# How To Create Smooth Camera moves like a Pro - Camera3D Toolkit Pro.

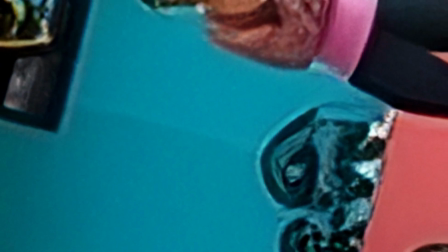In this video,
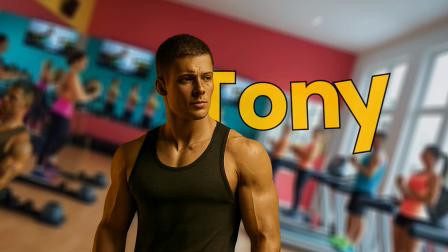I'm going to show you how to create ultra smooth and captivating camera animations in just a few clicks using my Camera 3D Toolkit Pro plugin.
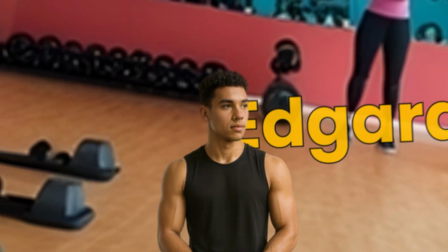These professional camera movements that normally take you hours,
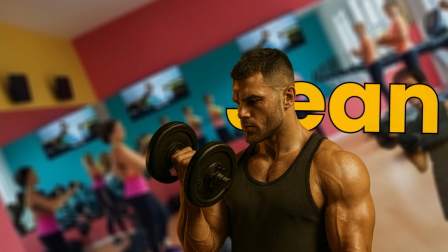even days to create manually in After Effects, you'll be able to create them in just a few minutes.
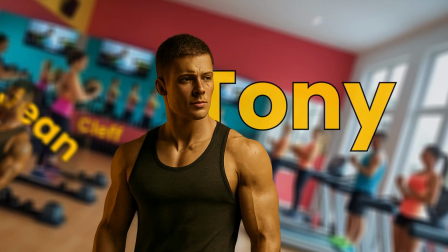That's exactly what I'm going to demonstrate today. The link to download Camera 3D Toolkit Pro is available in the description.
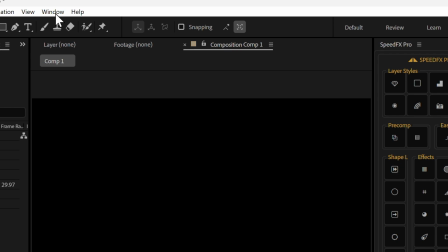Once you've downloaded the tool, go to Window, Extensions, and click on Camera 3D Toolkit Pro.
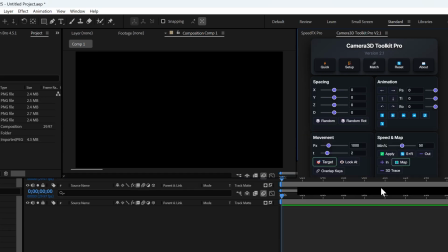The interface opens and you can already see that it's ultra responsive.
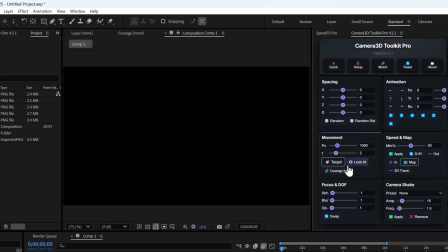You can resize the window however you want. Personally, I like to place it on the right side of my workspace because it's more ergonomic and optimized for my workflow.
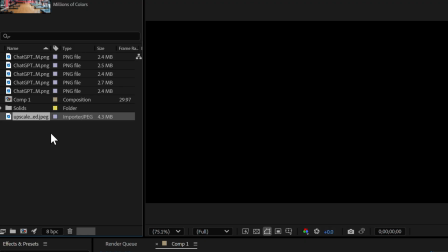For this tutorial, I've generated several images with ChatGPT that we are going to use.
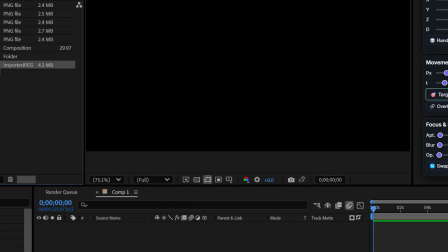Let's start with the background. I drag and drop my background into the composition.
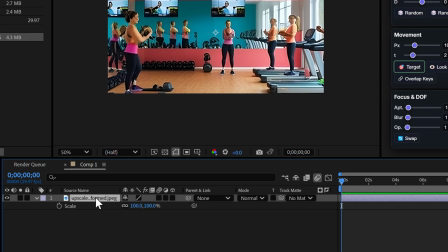You'll notice it's a bit small, so I'm going to enlarge it. I click S to access the scale properties and increase it to 500%.
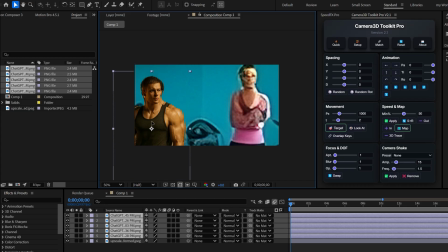Now, I add my other images. These are characters with transparent backgrounds that I also created with AI. I place them in my composition using the plugin's X slider to position them as I want.
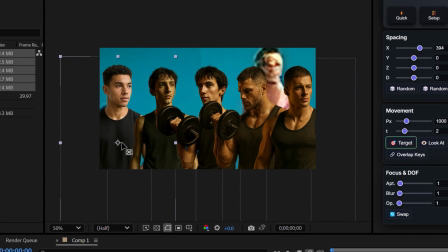With the rule of thirds, always move the anchor point of your images. If you leave it in the center, your animation will be static and unnatural. By placing it on a strong point, you get more dynamic and cinematic movement. So I move each anchor point approximately to the median line of each character.
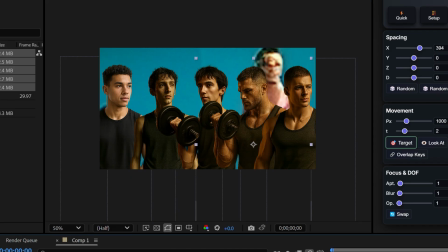If you want to frame an image on the left, move its anchor point to the left. For central framing, place it in the center of the main element of your image.
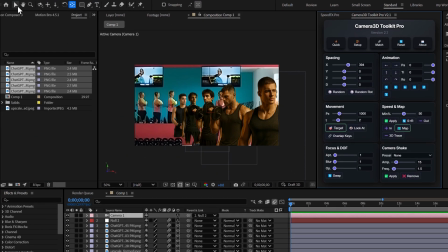Once your anchor points are positioned, click on Quick Setup. This function will automatically prepare your layers for 3D animation.
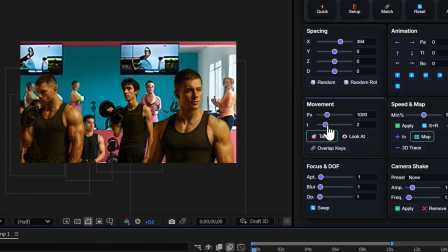Now, let's configure the animation settings. Duration. By default, it's 10 seconds. I'm going to reduce it to 5 seconds for a more dynamic pace. Z distance. By default, it's about 1000 pixels. I'm going to increase it to 3000 pixels to create more depth of field.
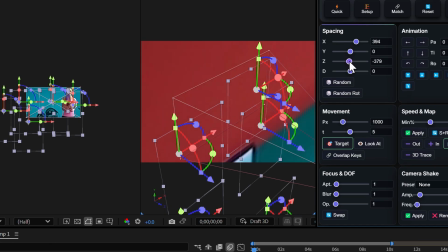Look how convenient this is. When I increase this value, all my elements automatically space out on the Z-axis. No more need to position each layer one by one.
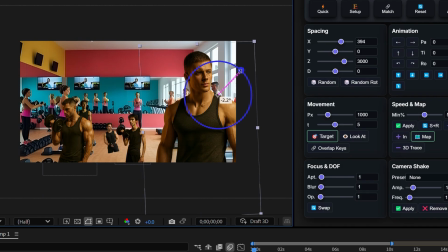To make the movement more interesting, I'm going to slightly rotate each layer, just a few degrees to break the monotony.
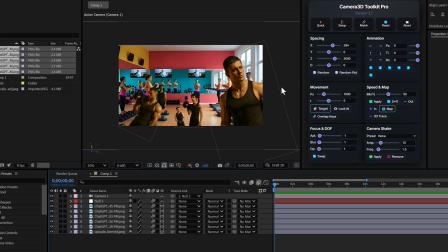Now, let's define the starting point of our camera.
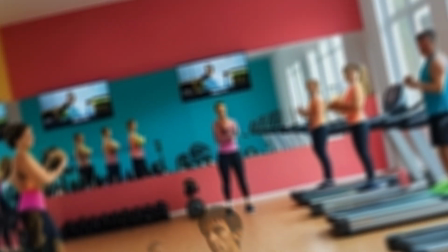I want the animation to start from the background and move toward the first character, like a cinematic dolly shot.
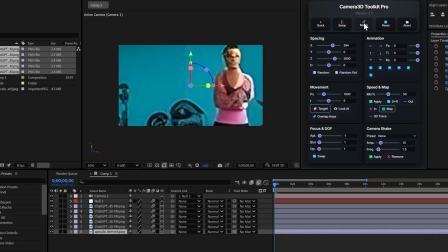I click on the background, then on Match. The camera automatically positions itself at the same position as the background.
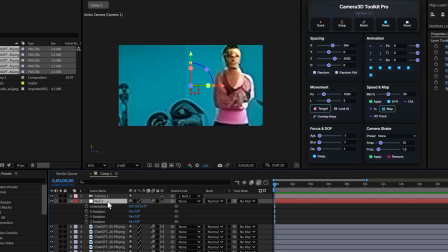I can then slightly adjust the camera angle by selecting the null object and rotating it.
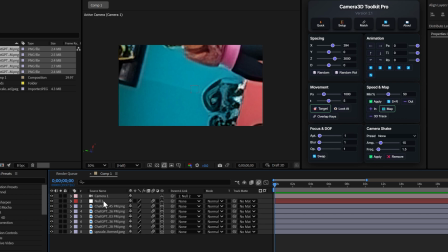This is where the magic happens. To create the animation, it's amazingly simple. I click on the layer I want the camera to move to. I click on Target.
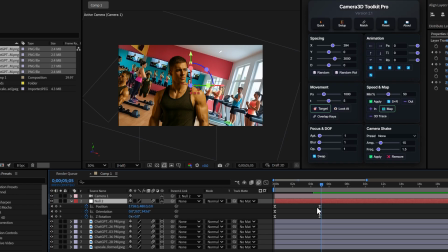Keyframes are automatically created. I repeat this operation for each character.
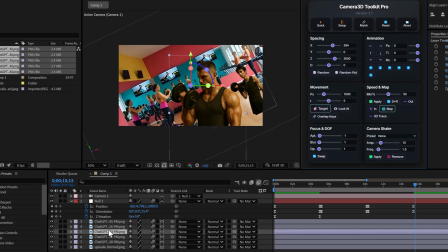Click on the layer, click on target, and there you go. The animation builds itself automatically.
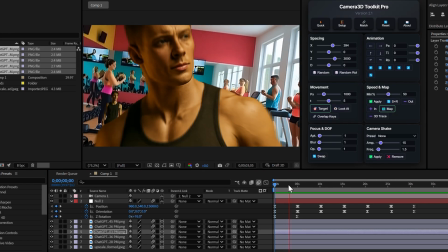The plugin is currently on sale at minus 40% off. It's the perfect time to get it because the price will increase soon.
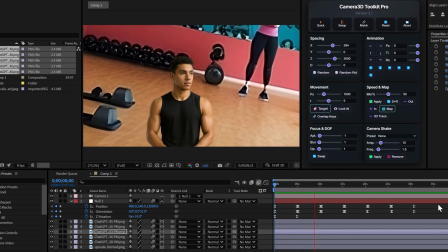The download link is in the description.
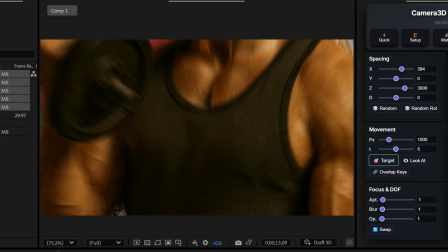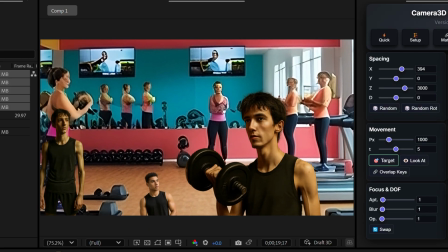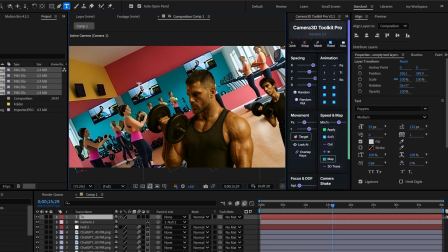Often, in this type of animation, we like to add names or textual information. I'm going to create a text layer to identify each character. I type Tony and duplicate this text 5 times to create Jean, Jeff, Edgard, and Clef.